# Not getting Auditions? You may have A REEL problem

Hello there and welcome back to the Working Actor Pro Studio. Today we are tackling something that all actors need to do, but few know how. I recently had a meeting with a rep not too long ago, and as I sat down in his office, he starts to play my reel right in front of me. Thought that was a little weird, but I'm glad that he did. So as this manager was watching my reel, he was listening, commentating, I started to watch like he was. I realized that 3 minutes lasted like 10. There was so much dead energy and a lot of unnecessary content taking up precious seconds in that progress bar. Because I was with a rep, I was looking at my reel as a rep. And thank God, because I saw so many things I wanted to change. So it could be more engaging, more powerful, yielding me greater results. Reels are an animal that you have to understand in order for it to work with you, not against you. And it's so easy for it to work against you. I mean, I don't even want to think about how many auditions I've missed out due to a reel that could have been easily polished and improved. Maybe it's a scene that could have been more powerful if it were shortened. Or maybe I chose a clip that just didn't have enough of me in it because I was so fixated on making sure that a famous person made an appearance on my reel. There are ways to make the reel work for you by implementing just a few film editing techniques. You do not have to be a filmmaker to do this, I promise you. So today I'm going to fish through my clips and show you what works, what doesn't, and why.
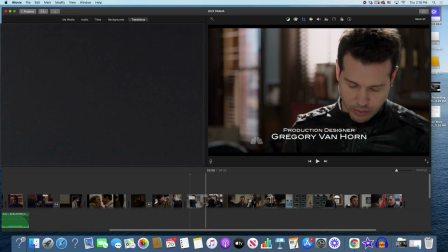75s
All right, I have my Chicago PD scene, and I just want to take you through how I'm going to cut it, okay?
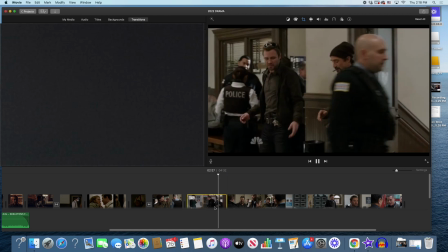81s
Because there's a few things that you really do need to know.
Linsky, where are your non-suit reports?
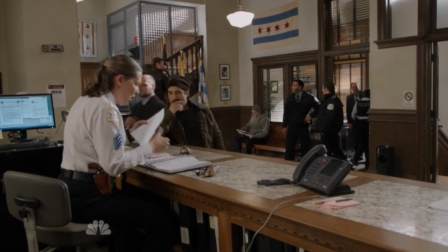86s At the time, going up. Well, make time. Hey, look at Ruzick. Oh, Gutierrez, you still carrying Maloney on your back?
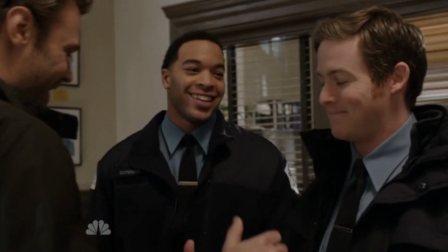94s Hey, I'm used to it by now. Of yours. Yeah. How are you, buddy? Good to see you.
That was ad-libbed.
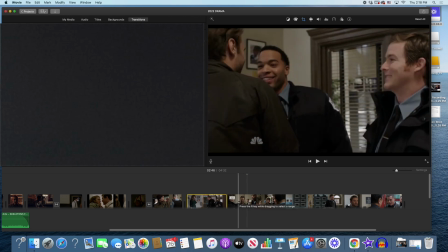99s
That's another thing, like, you know, people who greet each other, there was no, hey man, good to see you, like how normal people do.
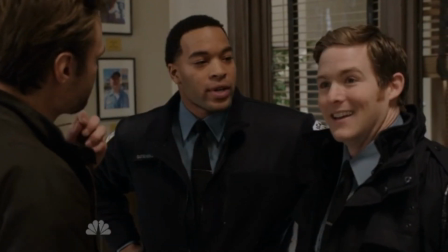104s
So you know what? I did it, and they kept
it. I know. How is it here, man? We're hoping after graduation, this is our spot. Yeah, I don't know how it is for the patrolmen here.
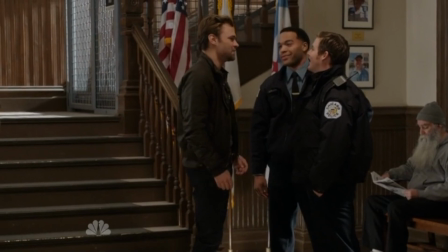111s I mean, I skipped that part. Yeah, so we heard. Yeah, put in your time, boys.
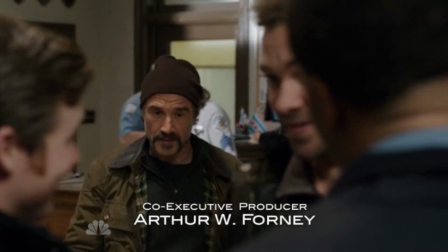116s That's my advice. And maybe you too can join us upstairs, right? You know what? That is good advice.
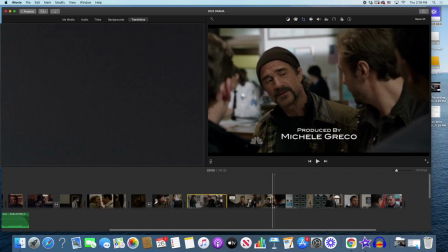122s Look, Duty calls.
Okay, so people think, what's the story? Oh, it's about these two cops who are here now and, you know, hanging out with their old buddy, whatever.
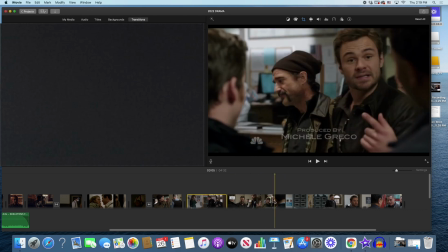129s
That's not the story. The story is Ruzick getting a little confident. So it's not about me, okay?
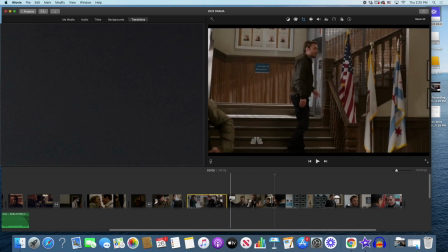134s
But how do we highlight me, essentially? Okay, so here's the deal. I've got this first line.
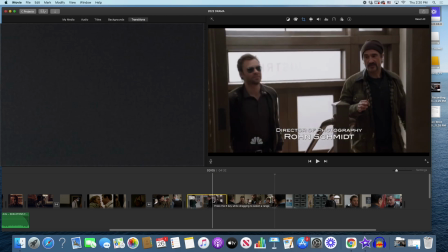139s
Now, in my original reel 3 years ago, I included everything.
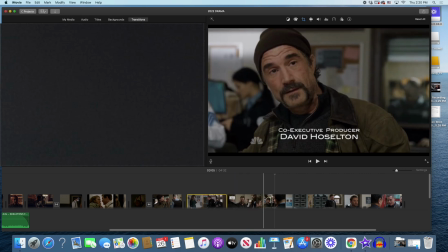142s
The entrance, all the people, and then there's me because I wanted to, like, show, oh, man, this is a really cool scene with a lot of people.
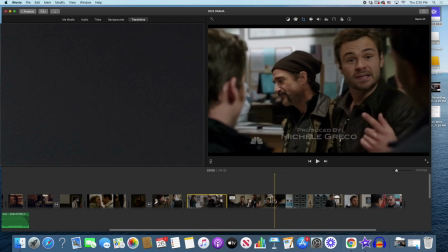148s
We know this guy. This is Casey from the Ninja Turtles, for God's sake. Well, nobody cares about that, okay?
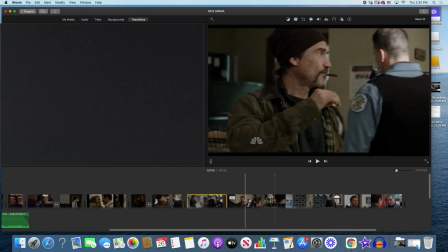154s
And I don't know how many auditions I lost because of all this crap. So here we go. We're going to cut.
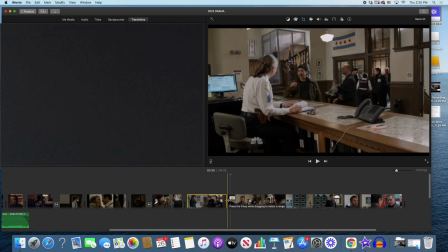159s
That's me, but I don't care about that line because I'm not really, like, in it, and you can't even see who it is.
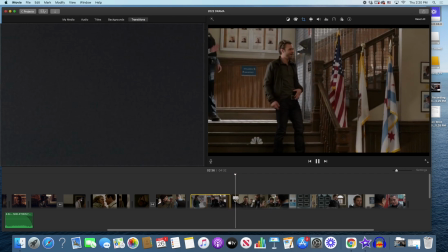164s
So it's an extra second or two that we don't need. Here's where it starts.
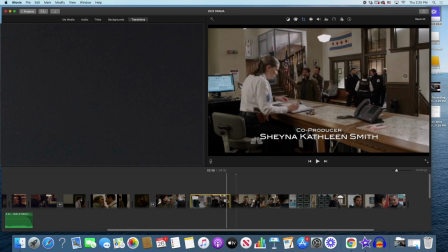170s
Not back here, right here.
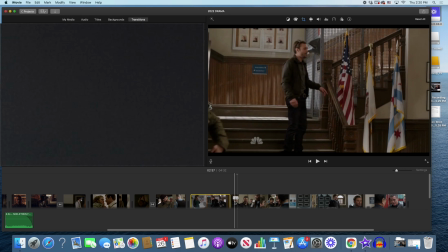174s
We establish it with a prominent face right when we take the shot.
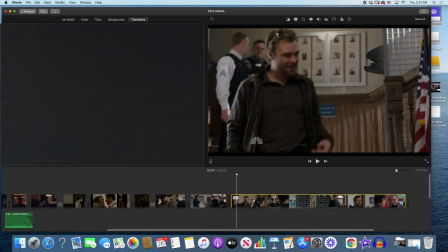181s
Boom. Because he goes into Gutierrez. Let's cut that.
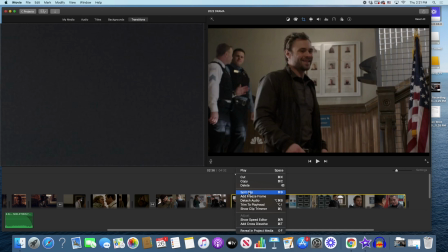186s
Right, left click, right click, split clip. Now, that's out.
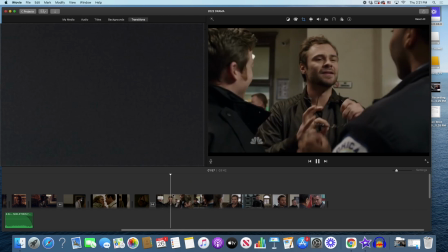191s
That's out. That's out. Here we go. Now, all this bullshit with the glasses, we don't need.
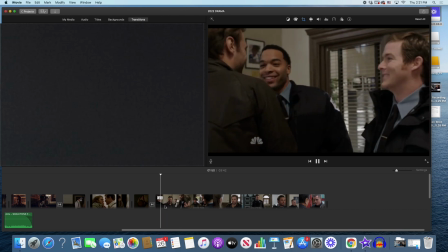198s Gutierrez, you still carrying Maloney on your back? Hey, I'm used to it by now. Yours. Hey, how are you, buddy? Good to see you, too. Boom.
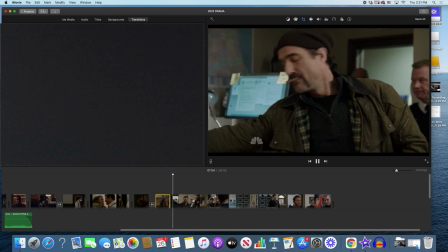204s
Cut it. I don't care about this stuff.
Sweet shades, Ruzick. Sweet shades.
Waste of time.
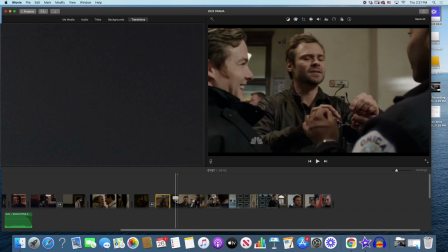211s
Now we get into it, okay? That was a couple of seconds. We don't need it. I'm going to split.
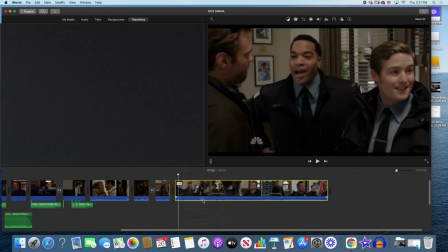217s
Get this out of here. I'm going to split the detach audio just because I don't know if I need to place audio or not.
Hey, buddy, good to see you. Too. How is it here, man? We're hoping after graduation, this is our spot.
Just because I'm crazy and a filmmaker, I'm going to do this.
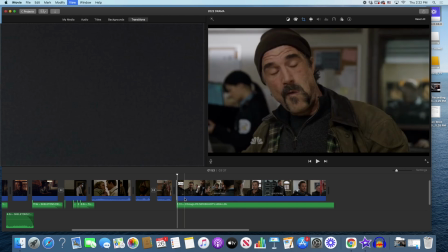230s
I'm going to take this way.
How is it here, man?
I'm going to take this here. Good.
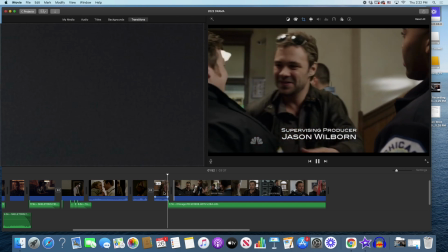235s
Okay, so.
How are you, buddy? Good to see you. How is it here, man?
See, I've got a couple of jumps here. Let's see.
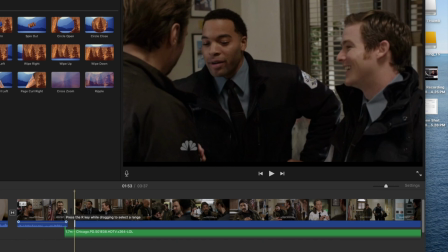245s
See, there's a cut there. That's not going to look good. I want to take this out. We're on a new shot.